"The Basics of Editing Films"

Editing is a key step to turning your raw footage into your vision for a movie. A good edit can make it that much better, while a bad one can ruin it. That's why we chose to cover the basics of editing this week.
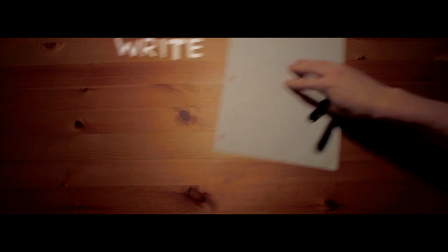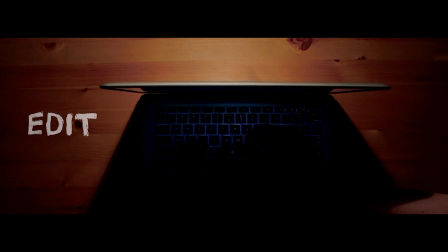One could argue that editing is the most important step of filmmaking. We think Alejandro Gonzalez Iñárritu said it best, that movies become art after editing. Before post-production, all you have is your raw footage. Once you begin to edit, you can make your ideas and your stories come to life. Here are some tips to help beginning filmmakers edit. To save yourself hours of digging through footage that you don't want to waste time doing, it's important that you organize your clips to make your life a lot easier.
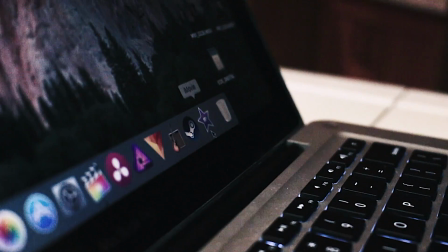For this tutorial, we're going to be using iMovie by Apple because it's one of the cheapest softwares that beginners can use to start editing their movies.
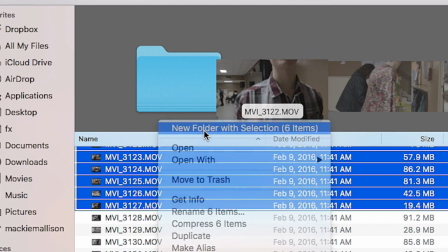Making different folders for different scenes of your movie is quite important because it helps you
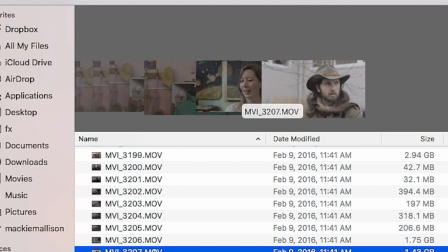find certain clips that you want to use now and ones that you don't need, you can use them later.
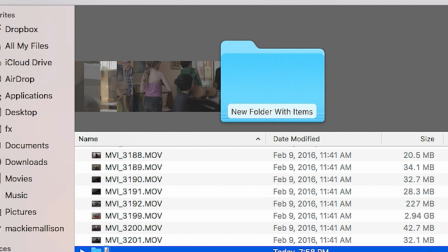We started organizing our clips about a year ago, and it made our lives a lot easier while editing the movies.
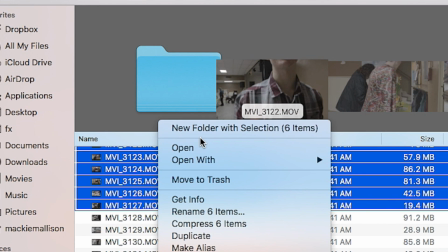It saved us so much time that could be used doing more important things for our film.
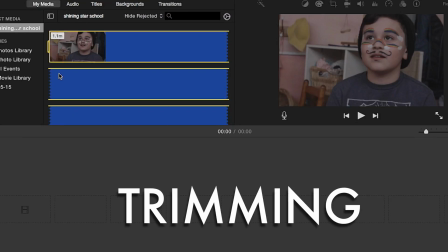After you have imported your clips and then organized them, it's time to start selecting which parts of them you want to use for your movie.
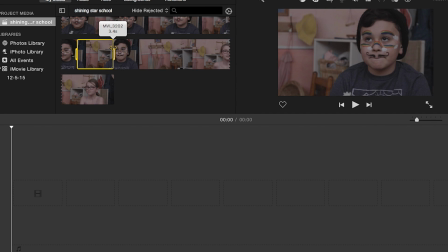Most editors will let you select an initial portion of your clip to drag into the timeline. Now, after you drag all your clips into the timeline, you can trim them even further,
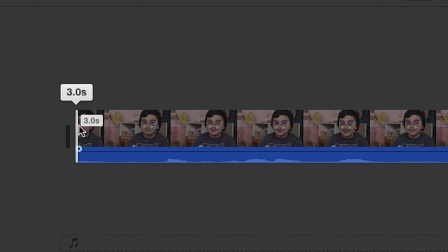just by moving your mouse over the edge of a clip and clicking and dragging, making it longer or shorter as you please. It's important to remember that the way you trim your clips has an effect on the feel of your film. Clips that are trimmed and cut to be shorter and quicker, closer together,
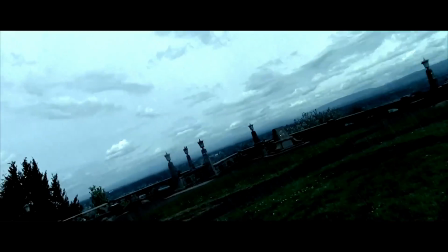will give that more intense, panicked feel, and if that's what you're going for, you should do that.
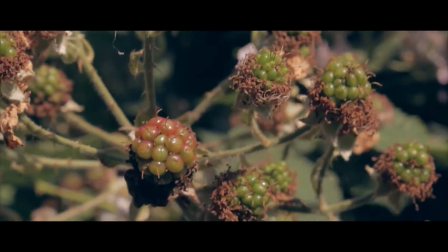But if you want your film to be more relaxed or quiet, you should trim your clips so that they're longer and there's not as many quick cuts in between clips. It's also important to remember that you shouldn't settle once you think you've trimmed all your clips. It's important to go back and look through your whole project to look for errors that you might have made or look for dead space in your videos that you could cut out to make it shorter. You don't want your audience getting bored while you're showing them your film. One mistake we made when we were starting out as filmmakers were using jump cuts. Jump cuts are when you have a shot and you cut to a different time during that shot.
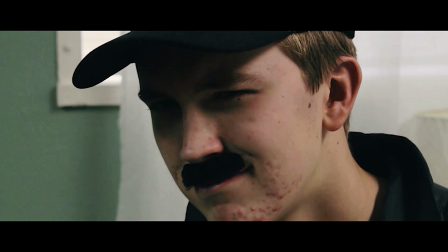Here are a few examples.
Hey Ortega, you remember to do your exercises this morning?
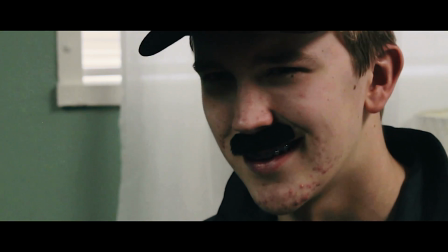It sure don't look like it. Yes, Pulaski, I did.
Say there's a dialogue scene between two people. One person is telling the other person some important information.
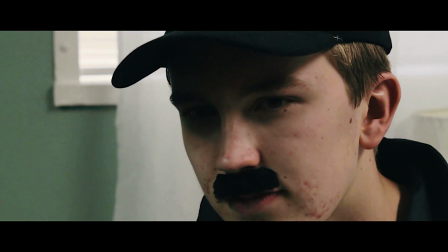To avoid jump cutting in this scene, you can add a shot of the other person listening while still keeping the audio of the first person talking.
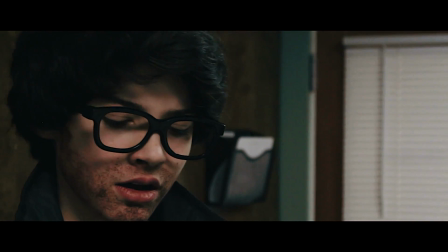You remember to do your exercises this morning? Yes, Pulaski, I did.
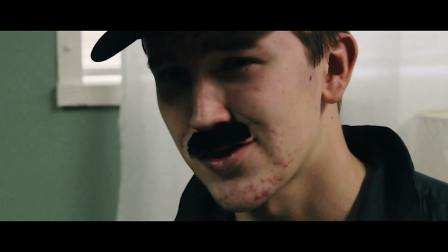Well, it sure don't look like it.
This makes the scene go a lot smoother and not as choppy as if we were to just use only shots from the person talking. Another way to move the scene along without jump cutting is using transitions.
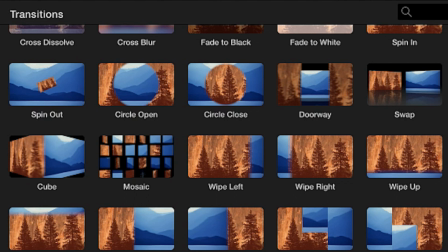In iMovie and most basic editing softwares, you'll be given a variety of different transitions that you can add to your footage.
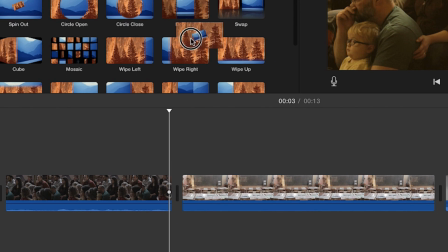Depending on the style you're looking for, you can choose a transition and add it to your editing timeline to help move the scene along. Just recently, we've been using fade to black less, and we've been using cut to black more. The reason for this is because it gives it more of a dramatic look. Now that you got your clips all cut and you've applied the transitions you want, it's time to add some filters or effects to your clips. Adding the right filter can really make your film look that much more professional.
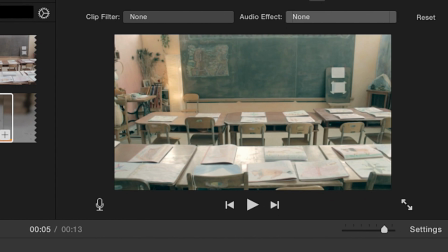Filters often come built into your editing software, and in iMovie, there are plenty of presets to choose from that should fit your situation. Adding a filter basically changes the coloration of your shot and can also drastically change the mood that it gives off to your audience. Let's say you have a shot of somebody walking home after a bad day. They're really sad and it's a dark time, so maybe you want to add a filter that applies some cooler colors, like blue.
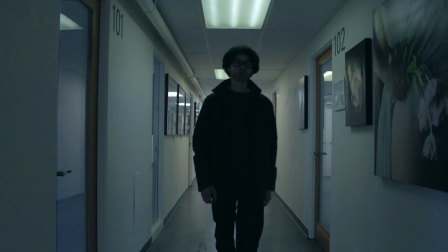Why would you want to do this? Well, blue and cooler colors are often associated with people that are sad or going through dark times.
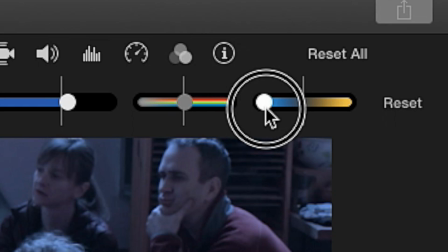Or if you wanted a more lively shot, you could add some warmer colors, like reds and oranges,
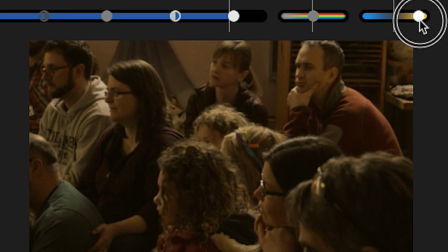to give off that more happy, cheerful, relaxed feel to your shot. As we have become more advanced,
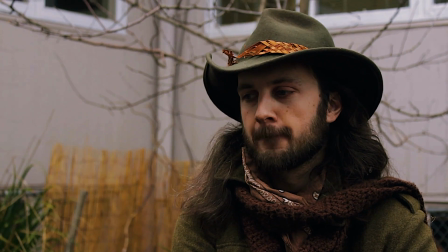we have moved on to greater coloring techniques known as color correction and color grading. and we'll go more in depth with these in another episode. It's important to remember that adding filters and color to your shots is an art. There are no rules for it. Just because you think blue might make the shot feel more sad, you can feel free to experiment with all sorts of colors. Maybe one actually fits your shot better than you would have originally thought. That's why there's so much creativity you can do with altering the colors of your shots. Titles and text can be used for all sorts of purposes for your films. All the way from naming the title of your film to introducing someone in an interview. The possibilities are endless for using titles for creative uses.
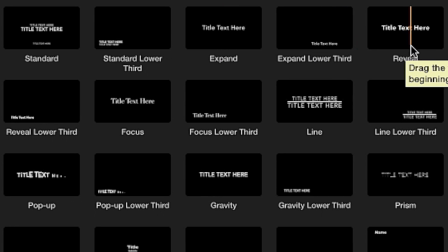Usually your editor will come with a bunch of presets for titles, but you can tweak them to make them however you want. Having good or bad audio can be the make it or break it point of your movie. The audience usually will be able to tolerate bad looking quality image with decent audio.
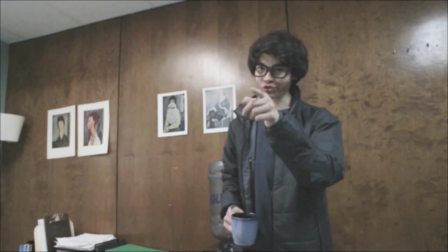Hey, one day, I'm gonna be stronger than you. I'm gonna be more powerful than you.
But the audience usually won't be able to tolerate good looking image with bad audio.
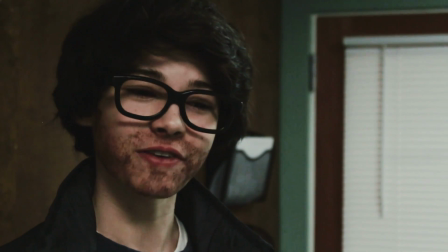Yes, as a matter of fact, Pulaski, I did.
In a later episode, we'll go more in depth with the technical terms such as EQ and compression.
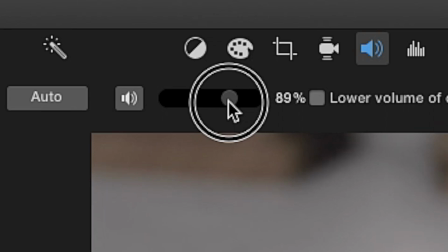In iMovie and most basic editing programs, you can change the volume of your audio manually. Also, adding music helps emphasize the emotion you're looking for in a certain scene of a film. Some examples are a couple scenes from our latest feature film, Time 3.
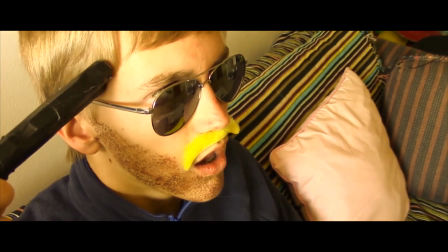In this scene, we're wanting the audience to experience dramatic and sad emotions, so we chose music to complement the feel.
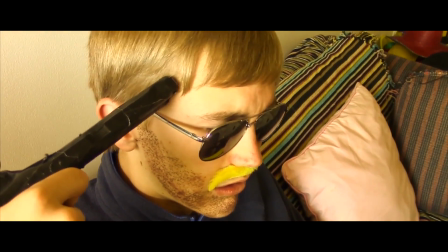Without the music, the audience doesn't feel as emotional about the character.
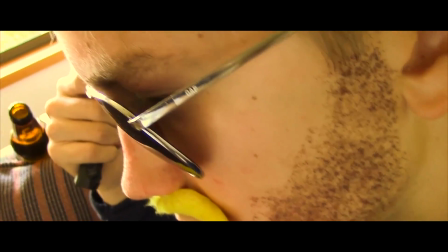Not using music, though, can also be used for artistic purposes, such as going for a dramatic effect. Now that your film is complete, it's time to share it with the world, or whoever you plan on sharing it with. It's important to watch your film one more time, to look at any mistakes you might have missed earlier while editing. Once you're sure that your movie is 100% how you like it, it's time to go to the button in your editor that either says export or share.
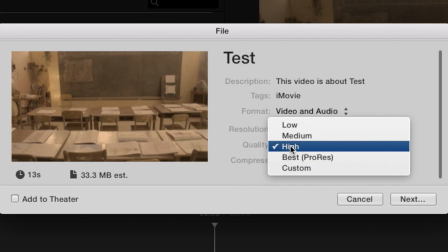From there, you can choose the settings you want to export your video with, its name, where it will be stored, its resolution. Once you have all your settings checked, you're ready to hit that export button. Now, you just wait for your computer to do the rest, and once it is done, your editing job is complete. Hopefully by now you have a better understanding of how to edit your film. If we forgot to mention anything, please comment below and we'll be happy to answer your questions. I'm Mackie Mallison. And I'm Henry Craddock, and we'll see you in the next episode.